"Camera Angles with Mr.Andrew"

Hello, Ambition students. I'm Andrew Fantasia. I am the acting and comedy teacher at the Ambition Performing Arts Center and this is a quick little crash course about camera angles. You're training to be a film actor, guess what? You're probably gonna want to know what different camera angles are and how they apply to you as an actor and to the scene in general. Now this is gonna be a really quick brief run-of-the-mill synopsis about some very very basic camera angles. Obviously the classes will go into much more detail, but here's just a crash course if you want to know the basics. Now I dug through some footage of the TV show The Flash to find examples of some camera angles you all might be familiar with. Now what better place to start than right at the beginning, chronologically speaking at least, let's take a look at the establishing shot.
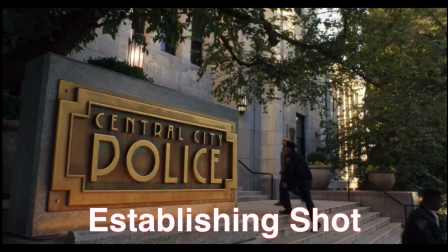49s
This is a very basic and very practical establishing shot. It only lasts a couple of seconds, but it does a big job.
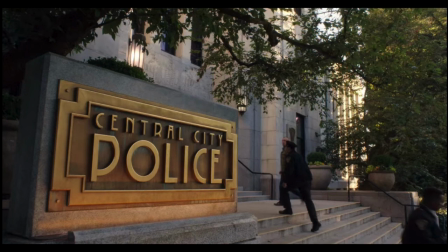57s
It tells you where the scene is taking place and when the scene is taking place. Nine times out of ten, they're not very complicated. They're just like you see here, just a quick shot of the outside of a building, a recognizable building, at least to the people watching the movie or TV show in question, that gives you an idea of where things are happening.
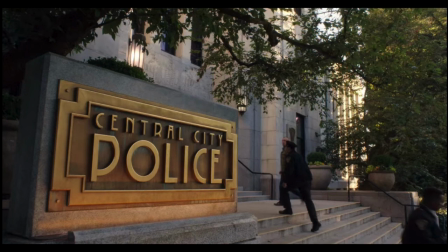76s
Your script might say this takes place at the police station in Central City during the day. So first you would have an exterior police station day shot, which is what we're looking at here. And then you would cut to inside the police station to carry on the rest of the scene.
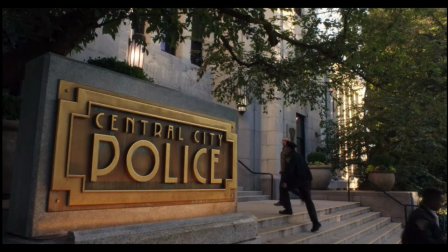92s
Now that's all well and good, but aside from a few extras walking up and down these steps, we don't really have any principal actors in this shot. So where do you, the actor, come in? Let's take a look.
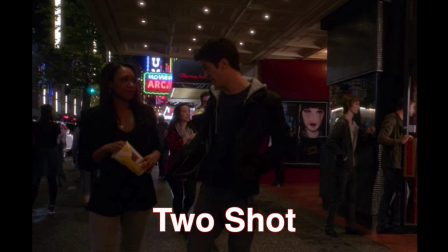105s
Here is an example of a two-shot. Now, in this case, we also would have had an establishing shot first. We would have seen the movie theater these two characters are coming out of, established that this is a movie theater at night, and then panned down to our two lead characters.
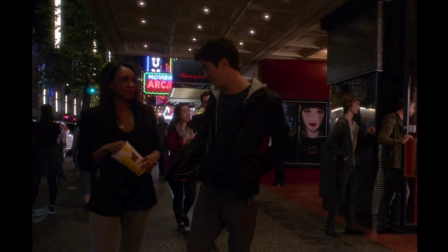122s
Now, in this two-shot, we set up the simple concept of two characters walking from point A to point B as we follow them with the camera, and they exchange the lines of dialogue written in the scene. The actors are interacting with one another, but the camera is positioned in such a way that you feel like you're almost right there on the street with them.
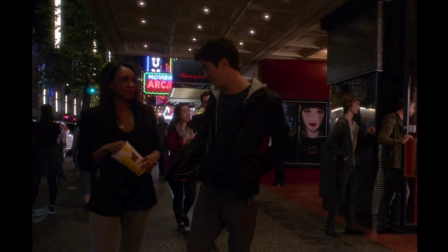140s
It's possible for two shots to be positioned even farther away or even closer to the actors. The distance doesn't quite matter all that much for a two shot. What matters for a two shot is that you have both of the actors showing equal parts of their head-to-toe body and both of them are more or less facing the camera.
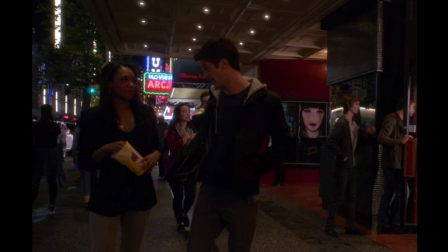159s
A lot of times though, particularly where dialogue is involved, You'll have two actors in a scene, but only one of them is facing the camera at any given moment.
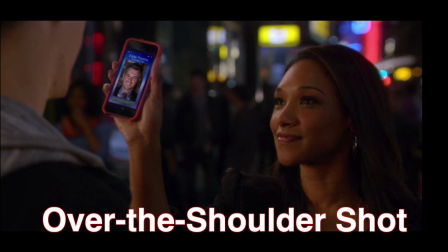167s
That's where this kind of shot comes in. Meet one of your best friends as an actor, the over-the-shoulder shot. Why is it called over-the-shoulder? Can't get any simpler than this, folks. We are looking at this character, Iris.
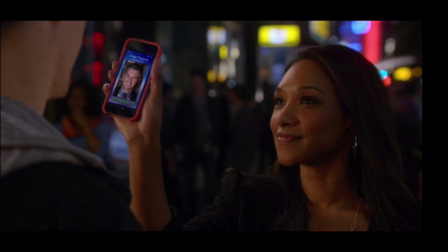180s
She is delivering her lines. She's holding up her phone. She's smiling. She's having a great time. But guess what? On the left side of the screen, there's our other character, Barry. We don't see Barry's face because he's not facing camera. we just see Iris over Barry's shoulder,
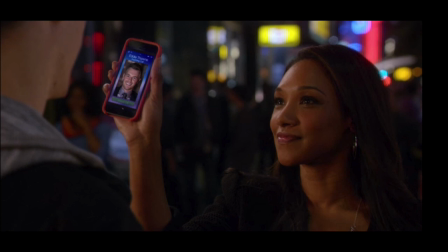194s
hence the name Over the Shoulder. The majority of scenes, particularly on television, take place with over-the-shoulder dialogue, which means you and your scene partner are going to have to get used to over-the-shoulder scenes because that is going to happen a heck of a lot.
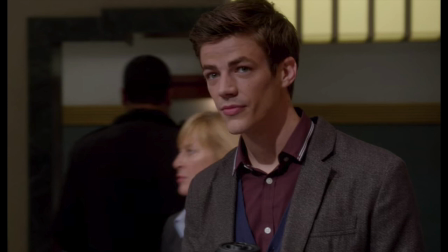210s
Now what about something like this? I know we've got some extras in the background, but primarily we are looking at our main character, Barry. Now we have an actor here who is positioned in the frame. You don't see his whole body though.
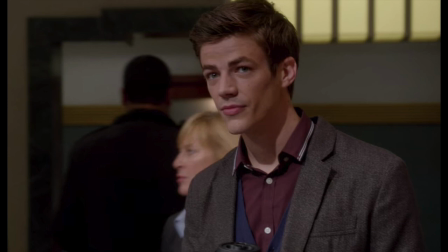223s
You just kind of see from his chest upwards and that's a very normal sort of establishing shot for a character.
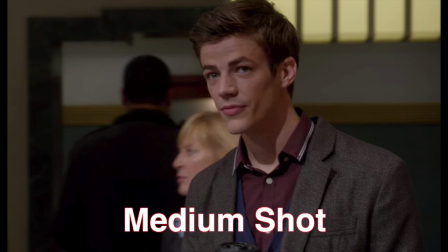231s
This is called a medium shot which is pretty straightforward right? You kind of see half of his body.
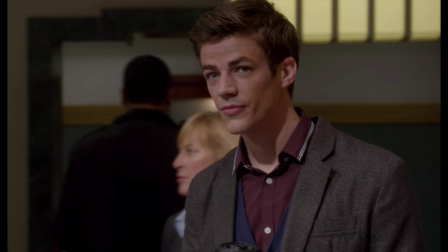237s
It's a medium ranged shot. A medium shot will usually start off a scene as is the case here. Barry has just walked into the police station that we saw earlier. We're establishing that this is Barry.
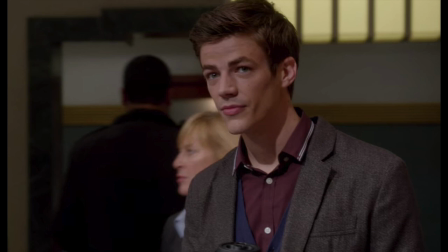249s
This is him inside the station and he's about to go have a conversation with another actor at which point we'll get closer to their faces as the dialogue becomes a bit more personal and intense. But right now we're just seeing that Barry is here. He's enjoying his little cup of coffee that you can just barely make out at the bottom of the screen.
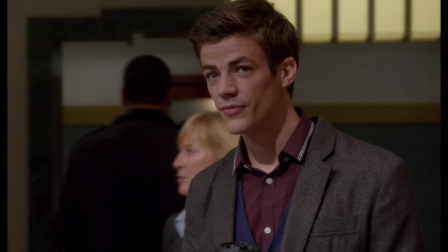266s
That's a medium shot though. Looks pretty good, right? It also helps to establish what the character is wearing. For example, we can see here that Barry's got this whole burgundy collared shirt going on underneath his jacket. So if some action happens throughout the scene where Barry's going to be running around and maybe using a stunt double,
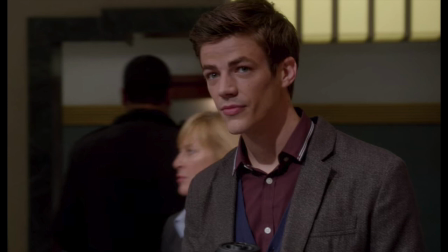284s
this is a way to get the audience to sort of subliminally understand that, hey, Barry, our hero, is wearing a jacket with a maroon collared shirt underneath. And when you see a stunt double wearing the same thing, your brain isn't going to think, hey, that's a stunt double.
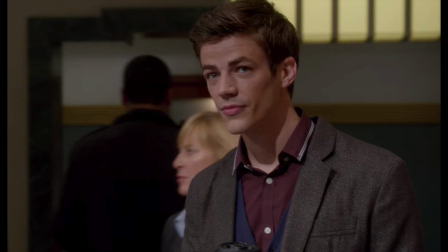298s
He looks different. Your brain's going to think, oh, that's Barry, because that's the costume I saw him wearing in that medium-establishing shot. Of course, we don't actually think that out loud. That would be weird and strange, and I wouldn't want to watch TV with anybody who says those kinds of things out loud.
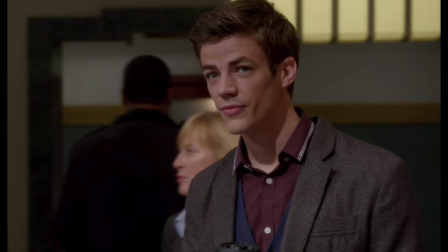312s
But this is our medium shot. It's a very common trope when you're setting up a character and a scene.
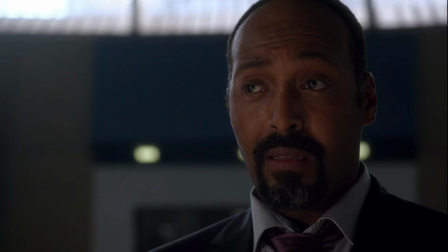318s
Now there's the shot that every actor loves to talk about. It is the one, the only, the close-up. It's almost a cliche for actors, isn't it? Where actors are like, I can't wait for my close-up. I'm ready for my close-up. Well, this guy is ready for his close-up, and he is rocking it. This is a straightforward close-up of an actor.
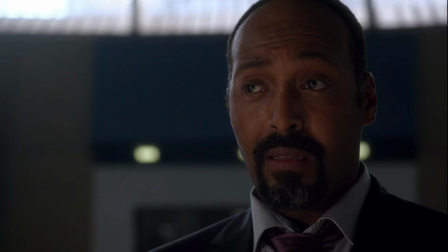337s
It means you pretty much see their whole head in frame and very little else. You might get a little bit of the shoulders like we see here. You might get a little bit of the costume, the wardrobe, but mainly the close-up is all about the actor's face, and right here it definitely shows.
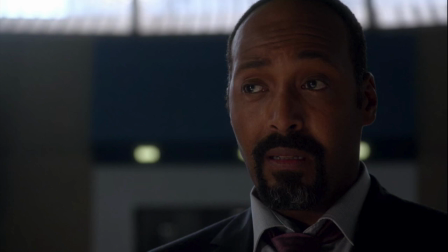354s
Remember, acting for the screen is all about getting up close and personal with people, something you don't have the luxury of doing on stage. If this guy were to make this exact same expression on stage,
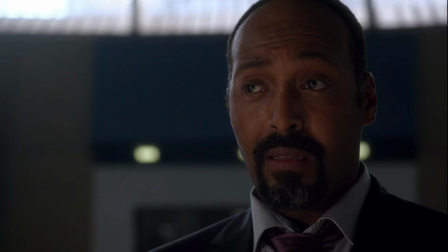366s
maybe the people in the front row might see what he's doing, but everybody else is going to be like, gee, I wonder what this actor is trying to convey. I can't see him from all the way over here in my bad seats in the balcony. But thanks to this close-up, we can see exactly what the actor is thinking.
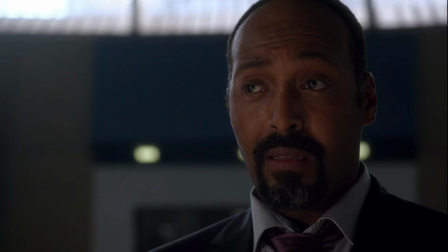383s
We can see the emotion he's got going on on his face that helps deliver us, the audience, deeper into the context of the scene. You can tell this guy doesn't look happy, does he? He looks like he's a bit concerned, like some bad stuff might be going down and he's thinking, hmm, I wonder how we're going to get out of this situation.
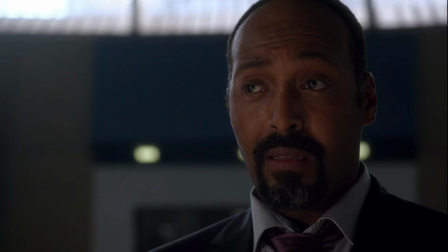401s
A close-up is an actor's moment to shine, which means it can simultaneously be the most exciting and most nerve-wracking moment for any screen actor. If you feel nervous when it's time for you to do your close-up, it's okay. everybody feels a little bit nervous when it gets the close-up time.
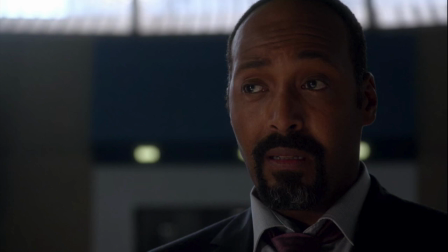418s
But sometimes the cinematography of a particular TV show or movie can get so intense that even a close-up like this isn't quite enough to do the trick. That's when you have to venture deeper into the extreme territory,
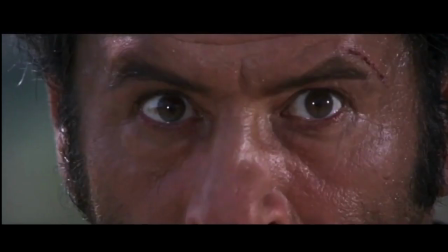432s
which is why I present to you here the extreme close-up.
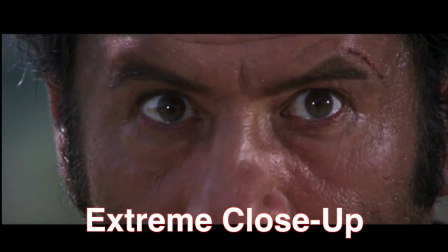437s
Now this isn't from the TV show The Flash. This screenshot is taken from one of my favorite movies of all time, The Good, The Bad, and the ugly.
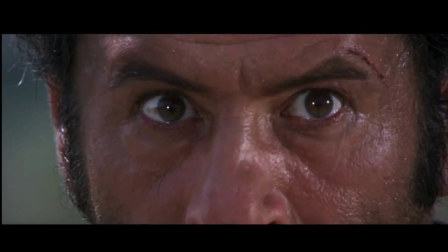444s
This is an image of actor Eli Wallach in an extreme close-up and the reason the close-up is so intense and up close and personal is because this is a very intense scene. This is the climax of the movie. Everybody is pointing guns at each other. Cowboys are shooting one another.
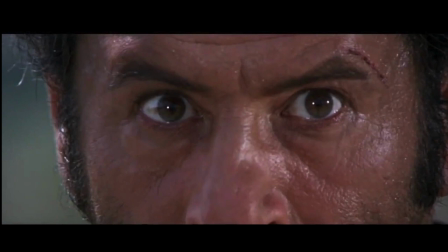458s
There's a big standoff in a cemetery. It's wonderful old-timey western goodness and to sell how intense it is the director needed to see the actor's eyes as big as possible. Hence the extreme close-up where we are so close to an actor we can't even see their whole head in frame.
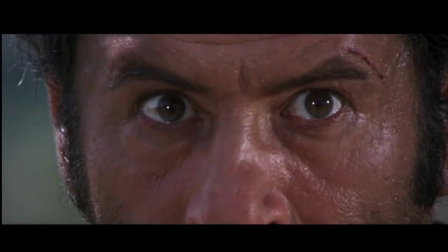478s
Remember, when you walk into a movie theater and you watch something up on the big screen, those eyes are going to be ginormous.
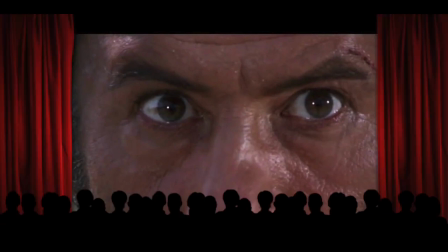485s
You are roughly this big watching a face this big do some serious intense acting.
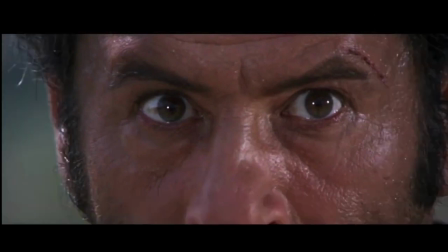493s
Extreme close-ups don't happen all that often.